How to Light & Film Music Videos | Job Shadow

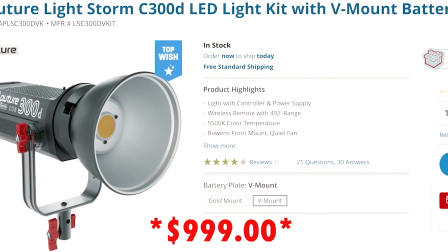Aperture just sent me a bunch of these. I'm super spoiled. They're similar to the 120Ds.
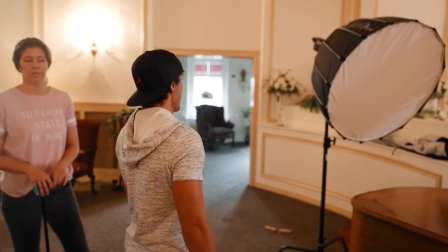They're just supposedly twice as bright. And what I might do here, let's actually throw this on first.
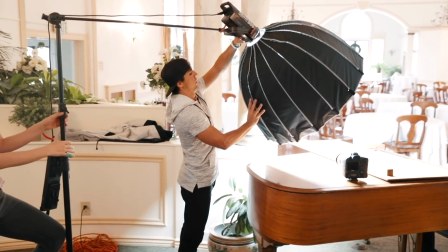We got our key light in now. I have it at 100% right now. We'll see if we want it that bright.
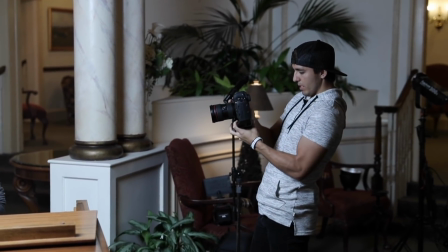So this is what my image looks like now with that big old key light brought in. So I'm gonna bring down.
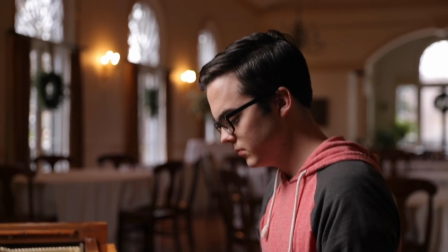Okay, so I'm trying to match my background light, so the light coming in from the windows back there.
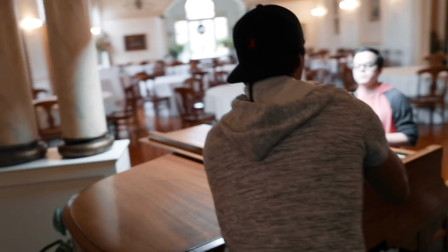So it actually matches pretty well. If the light gets too bright, then the background gets too dark.
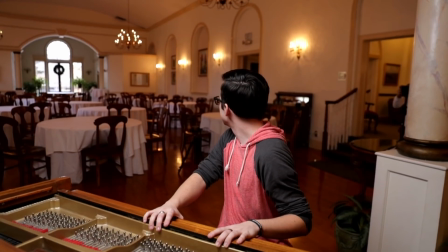You want the background darker than him, but not too dark to where you can't see anything back there.
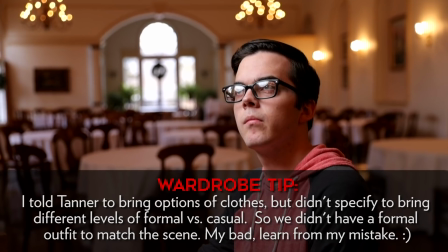So I turned the light down. I don't want the windows to be blown out, but I don't want everything else to be too dark.
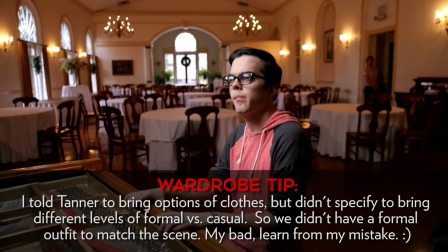We're gonna try, see what it looks like with these lights on.
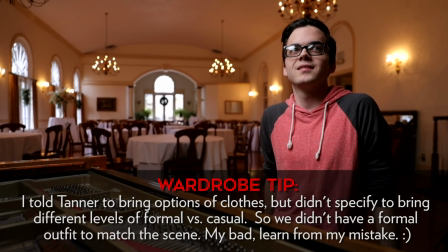Only problem is the color balance is different, because right now it matches the blue light from the windows, but it doesn't match any of the other light, you know?
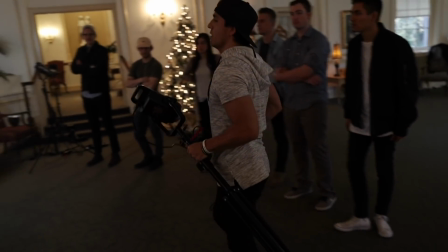This is our other option, is turn off all the lights like Tanner was saying. Let's just turn off all those backlights and let's just bring in our own backlights.
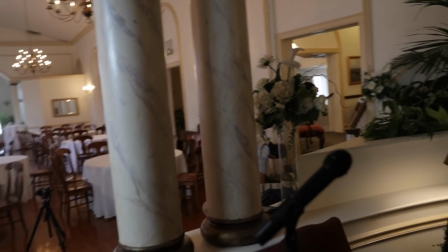So we're gonna try that now, see if that looks better. So I brought quite a few.
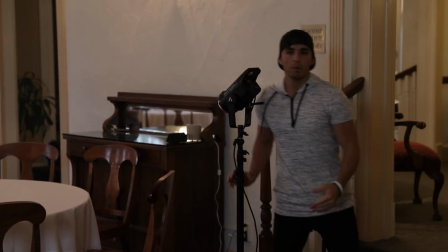I have 4 total, which means we could have like a backlight back here, be behind his, so I'm always, you guys know I like light flares, right?
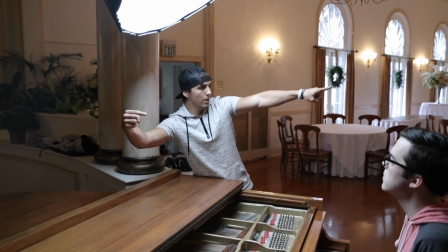So I'd be shooting one shot from here, so I wanna put one back there so I get a nice flare there.
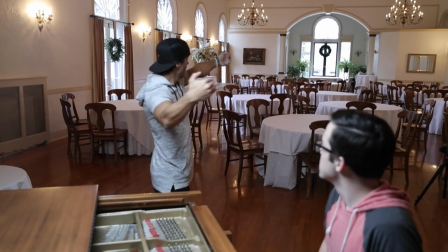I might do one over here for a straight on shot and then maybe one over here for this type of shot.
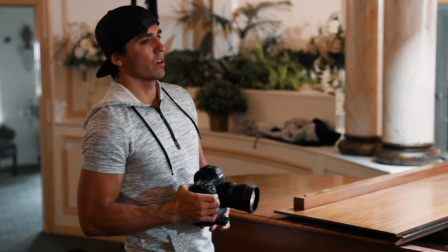So now we're gonna get rid of all the 3200 Kelvin lights and just have natural light,
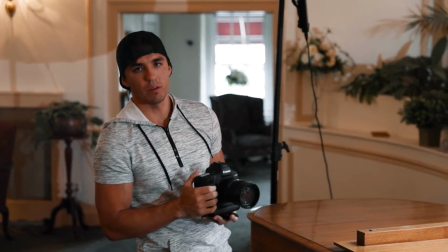and then the lights we set up that will all be 5600 to match the outdoor light. So we'll see if that looks better.
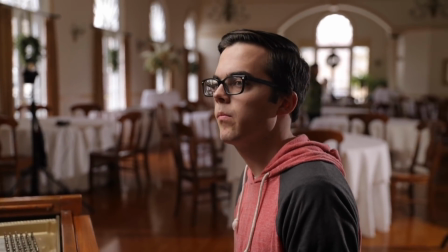And that to me just looks more professional. So we're gonna set up these lights too.
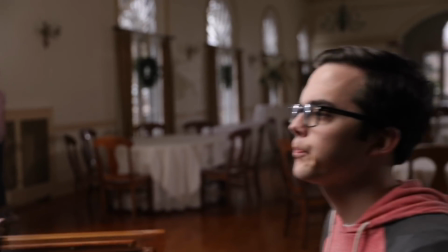I want him to stand out from the background so that he's brighter, but I don't want the background to be black.
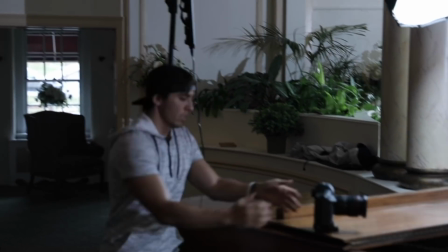It's at 100%, I'm gonna bring it down to 80%. Now I'll show you that. That's looking better.
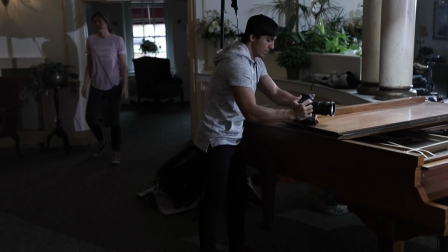Yeah, I think I like that. So you wanna create depth, you want him to be brighter than the background.
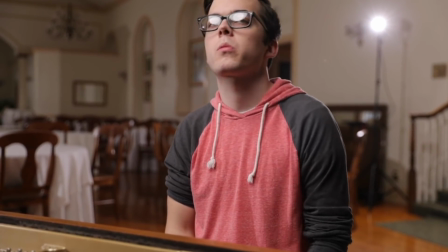Usually. You don't want the background brighter, else it's gonna be blown out. So we're making sure those windows are in check, which for the most part they are.
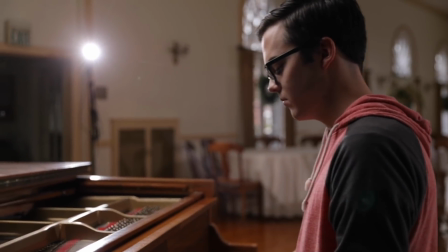Now we're checking our flares here for different angles we'll be shooting at. Kind of want to hide those poles if possible.
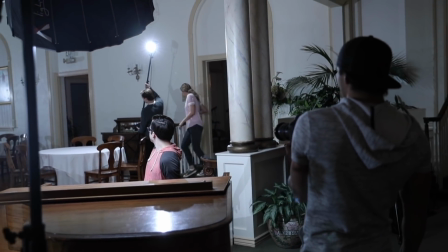So we have a little black spot in that doorway. If we put it back there, it should be able to hide the black light stand.
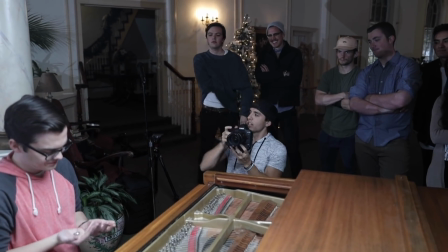The only thing I don't love is that light. I wanted to match with that light to be in the same kind of spots for like a wide shot.
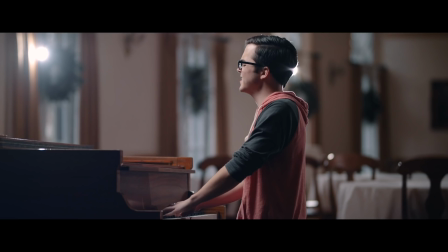It's not very motivated. So a motivated light meaning, would a big flash of light be coming from there naturally? No, there's a window there, right? So you have to kind of decide, do I want lights that are motivated and look like they belong there?
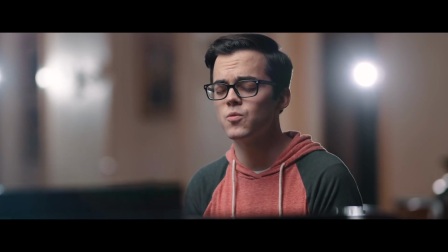I mean, a lot of music videos, they're obviously sets. You know, it's not like they have like 20 lights all around them and they're just making it look pretty.
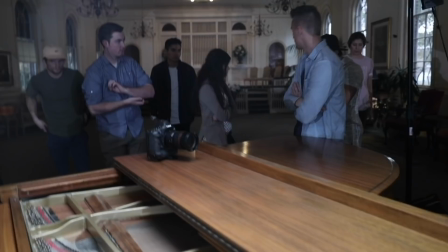Okay, let's look at gear now. That only took us an hour and a half.
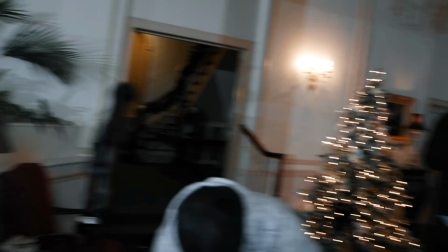So based on the music, I will make creative decisions on how much movement, if any movement, I want to have incorporated.
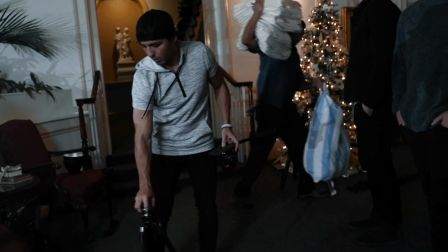I'm gonna probably, having listened to the song, I'm probably gonna do everything on the slider today.
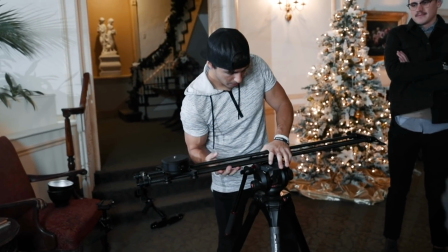So we got the Rhino. The times when I like to use a slider is when I want very controlled movements.
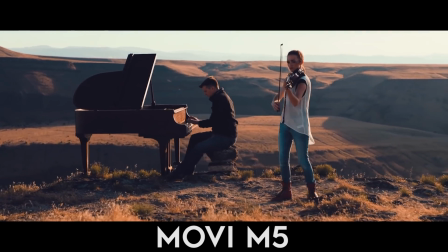If I use glide cam or a 3-axis gimbal, you can't get as slow of movements that look as clean.
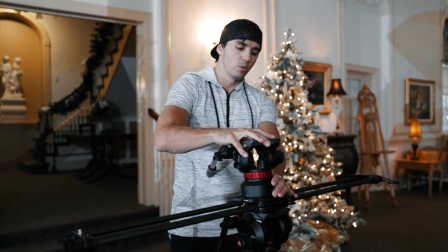You're gonna see little, you know. So when you're moving really slow, I like to use the slider.
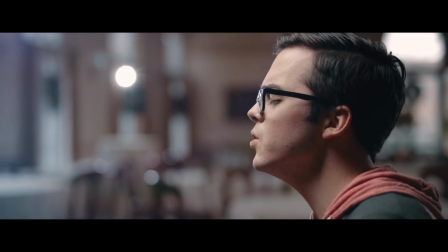And we're probably, I honestly haven't even fully decided yet, we're probably gonna get B-roll after this to match what he's saying and stuff that we'll put over top.
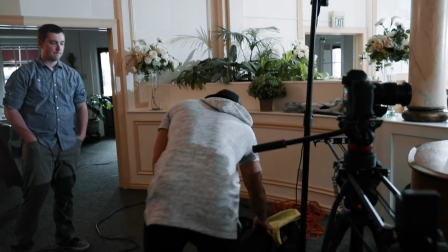All right, let's talk about lens choice here. I'm gonna go with my 85. This is a hard lens to use because it's pretty tight.
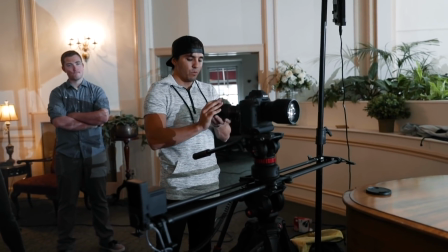I'm using that instead of a 24-70 because one,
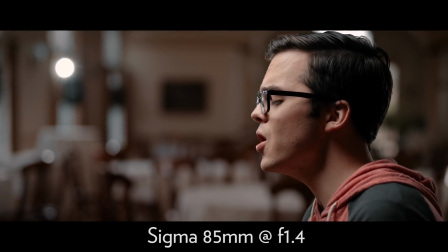its prime lenses are going to be sharper and they can stop down farther if I want to get that 1.4 aperture background.
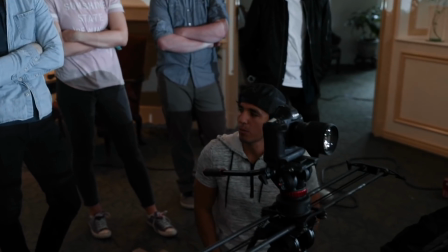We also have to decide at this point, are we going to do a letterbox? Are we gonna make the aspect ratio even wider?
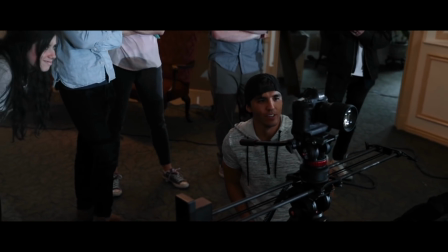And we usually do. Tanner likes the wide aspect ratio. So I have to keep that in mind. Canons don't have an overlay.
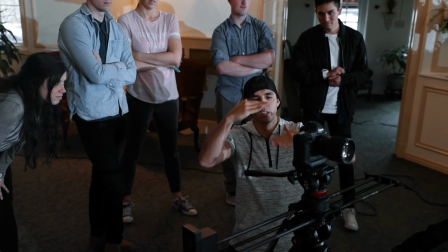Some cameras do, like the Red has an overlay that'll show you where that will be once you do it in post.
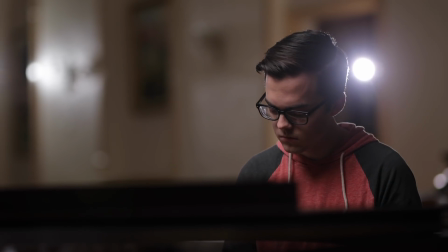But I kind of know, I'm just like, okay, if we do put letterbox, we're not gonna see that foreground right there.